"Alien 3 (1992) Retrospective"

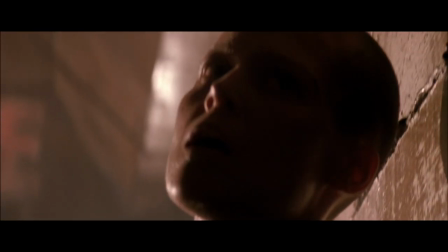Out of ideas, and with 10 hours until Weyland-Yutani arrives, Ripley leaves to head to the EEV while others round up the remaining survivors and head to the furnace.
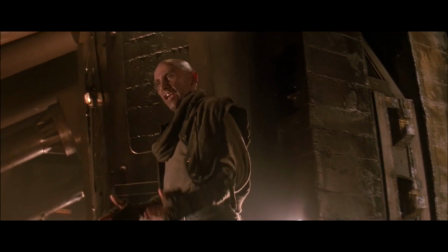With a significant defeat, let's return to the assembly cut. While Clemens' death remains the same, the tension is built up considerably.
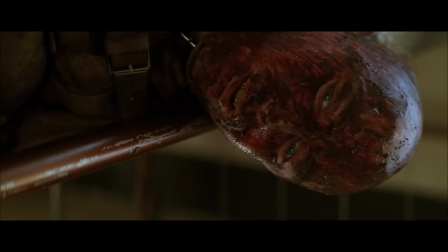The film elongates the xenomorph's arrival, slowly approaching Clemens while Golic watches.
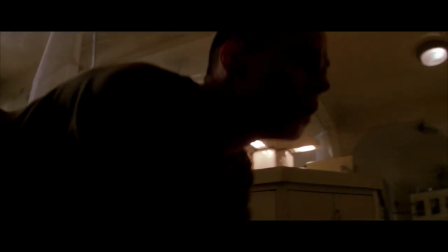Clemens is killed, Ripley runs off for help, and we see Golic's reaction to the xenomorph's kill.
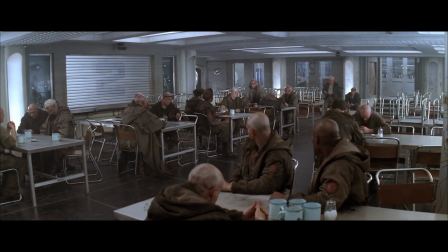At the cafeteria, as Ripley approaches, Dylan delivers a prayer with the inmates before chastising them about their behaviour.
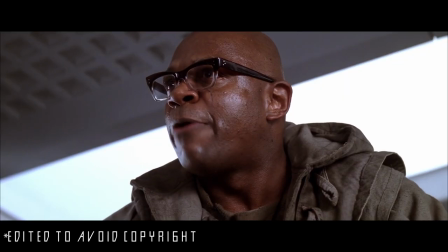We have no more bullshit around here! And we got problems, we stand together!
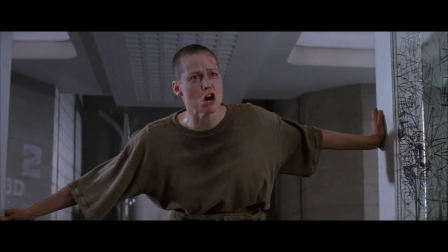Yes, thank you Mr Dillon.
Ripley arrives, and Andrews is killed.
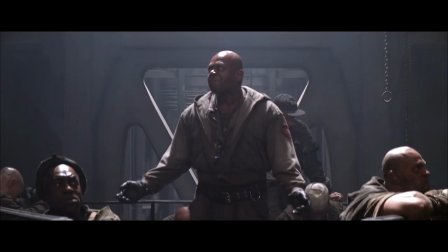The religious anger was once more better reinforced in the assembly, as Dillon delivers another prayer about the apocalypse before the group decides on a leader.
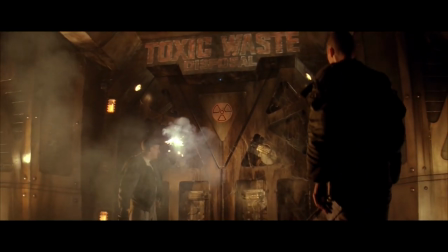The significant deviation from the theatrical comes during the trapping of the xenomorph.
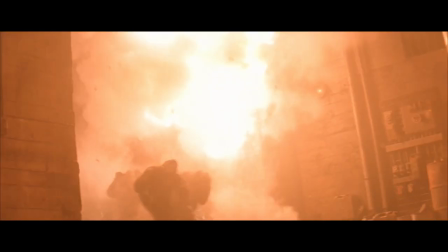The explosion still occurs, causing hysteria and panic, but the sequence is extended, with Ripley helping and rescuing her previous assaulters.
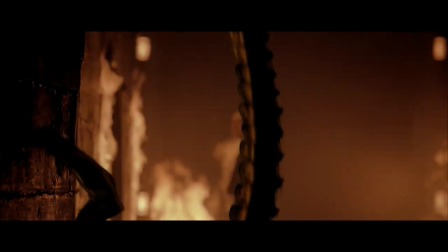During the Terror, the Xenomorph is successively flushed out, cornering Ripley and the other prisoners.
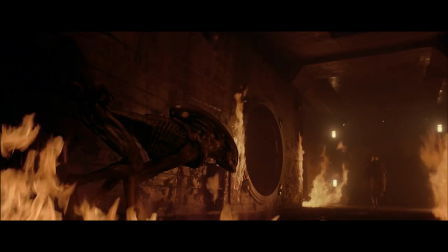Junior, the Goggle Rapist, sacrifices himself and leads Xenomorph into the bunker.
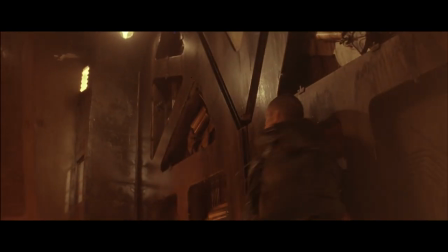So yes, while in the theatrical, the Xenomorph isn't captured, in the Assembly, it is. This is a major change.
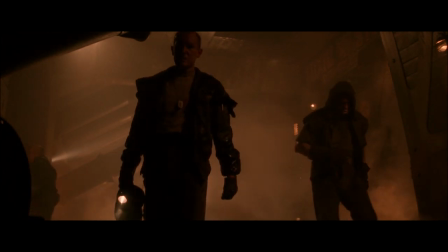While in the theatrical, the film continually reinforces the dread and despair that the characters are in, the Assembly provides small glimpses of hope and rejoicing.
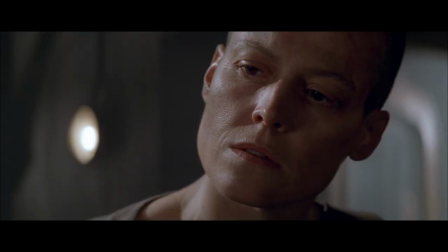This also allows the film to slow down the pacing, allowing the characters to reflect and develop the themes the film's trying to explore.
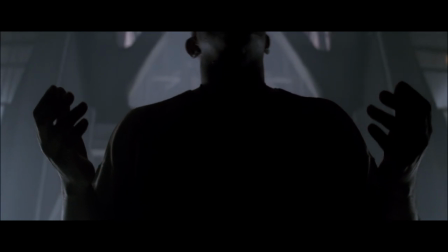Dylan provides a sermon, remembering those who sacrificed their lives to capture the Xenomorph.
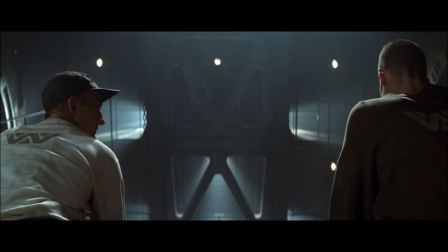Aaron and Ripley discuss Whalen Yutani's plan.
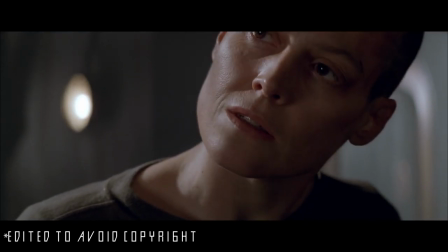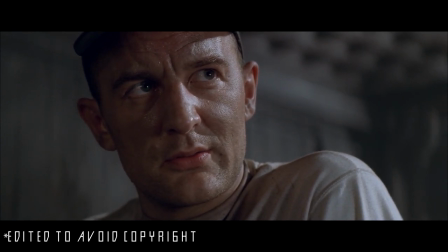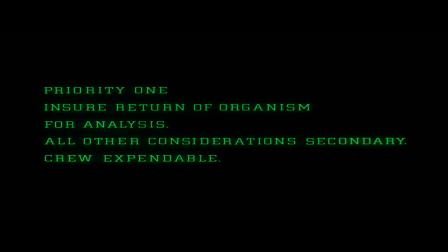Her distrust for the company is warranted, seeing that in the previous two films they have screwed her over multiple times, and severely damaged her mental state.
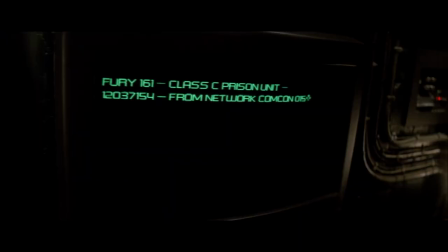The Assembly explores that theme heavily during this section, introducing the unknown and exploring the implications of what Dwell and Yutani capturing a xenomorph would mean.
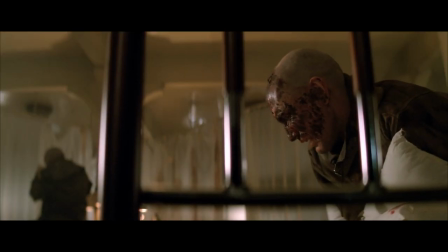Meanwhile, Morse watches over Golic, who is still restrained in the medbay.
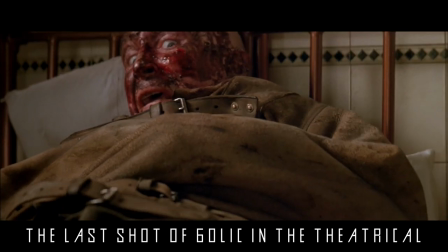In the theatrical, Golic is never seen or talked about after Clemens' death, he just disappears from the film entirely.
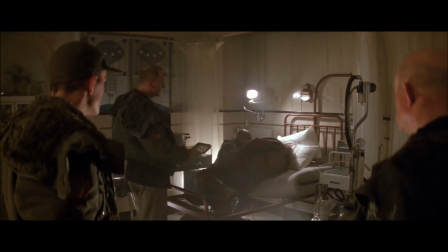How are we, as the audience, meant to feel anything for these characters when the film just forgets they exist?
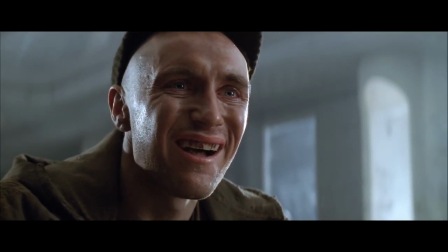They wanted Golic, first of all, to wig out,
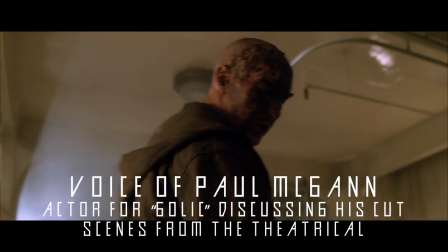strike somebody, then he breaks out of this hospital, runs amok,
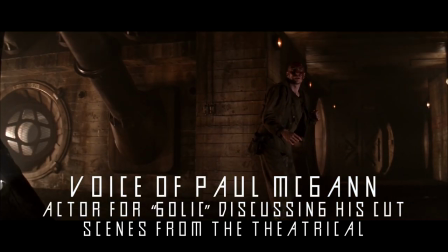goes to find the monster, who by this point is trapped, you know, they've incarcerated this monster,
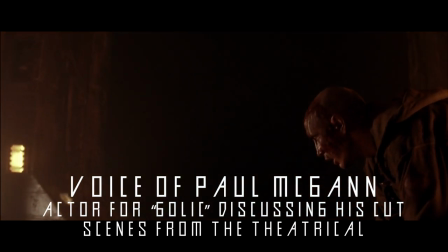and he's meant to release this monster, team up with the thing, and go and kill Ripley.
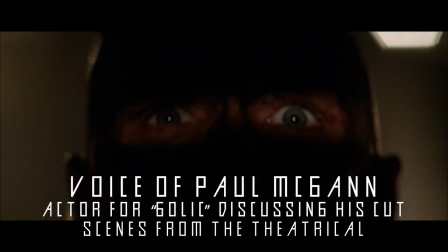Fantastic. I'll take the part. Most of that stuff has disappeared, I think.
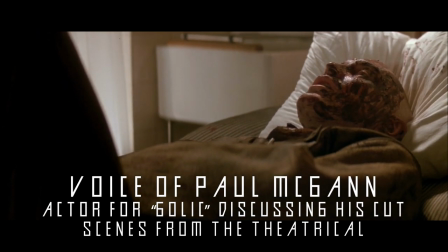I've had friends say, in fact, we saw you in one scene, and then you kind of disappear, you know,
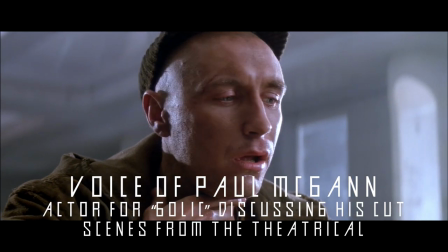nobody knows quite where you disappear to, which is a bit of a mistake.
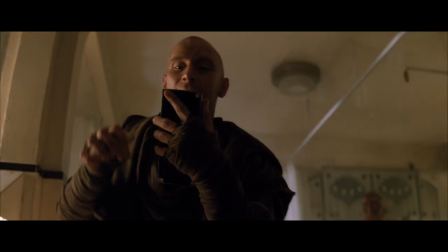In the assembly, Golik's role is made clear. Believing the Xenomorph to be a god, Golik knocks out Morse and heads to the bunker.
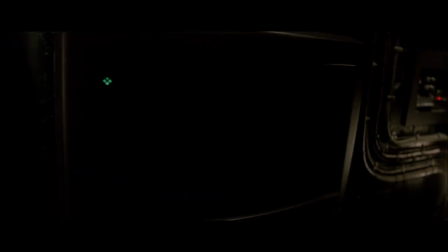Ripley and Aaron communicate with Raylan Yutani using Andrew's computer, requesting to terminate the Xenomorph.
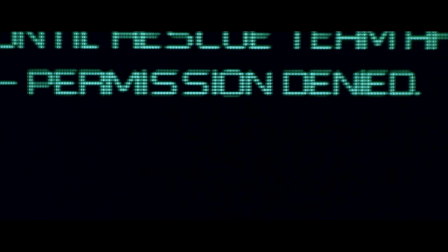The company denies the request, stating it's too dangerous. This response proves Ripley to the company's intentions.
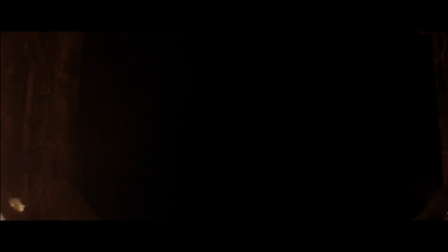Meanwhile, Golic kills the guard and opens the bunker. Reinforcing the religious reverence motif, Golic asks the Xenomorph what he should do next.
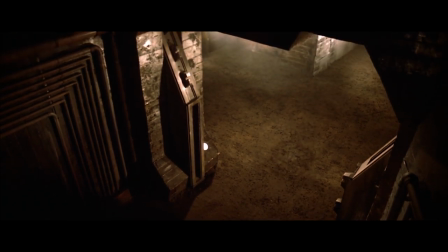In response, the Xenomorph kills Golic and runs free once more. The moment of triumph has been taken away, proving to be false.
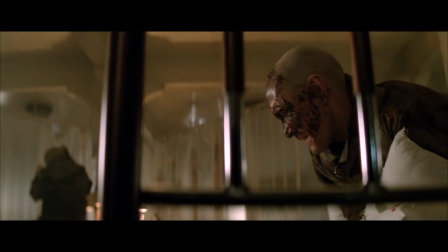This decision by Golic showcases Finch's exploration of hope being the worst form of torment.
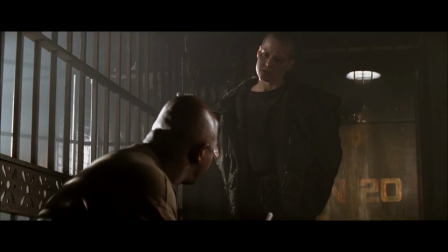Ripley and Dylan discuss what to do with the Xenomorph. Ripley tries to convince Dylan that they should kill him before the company arrives.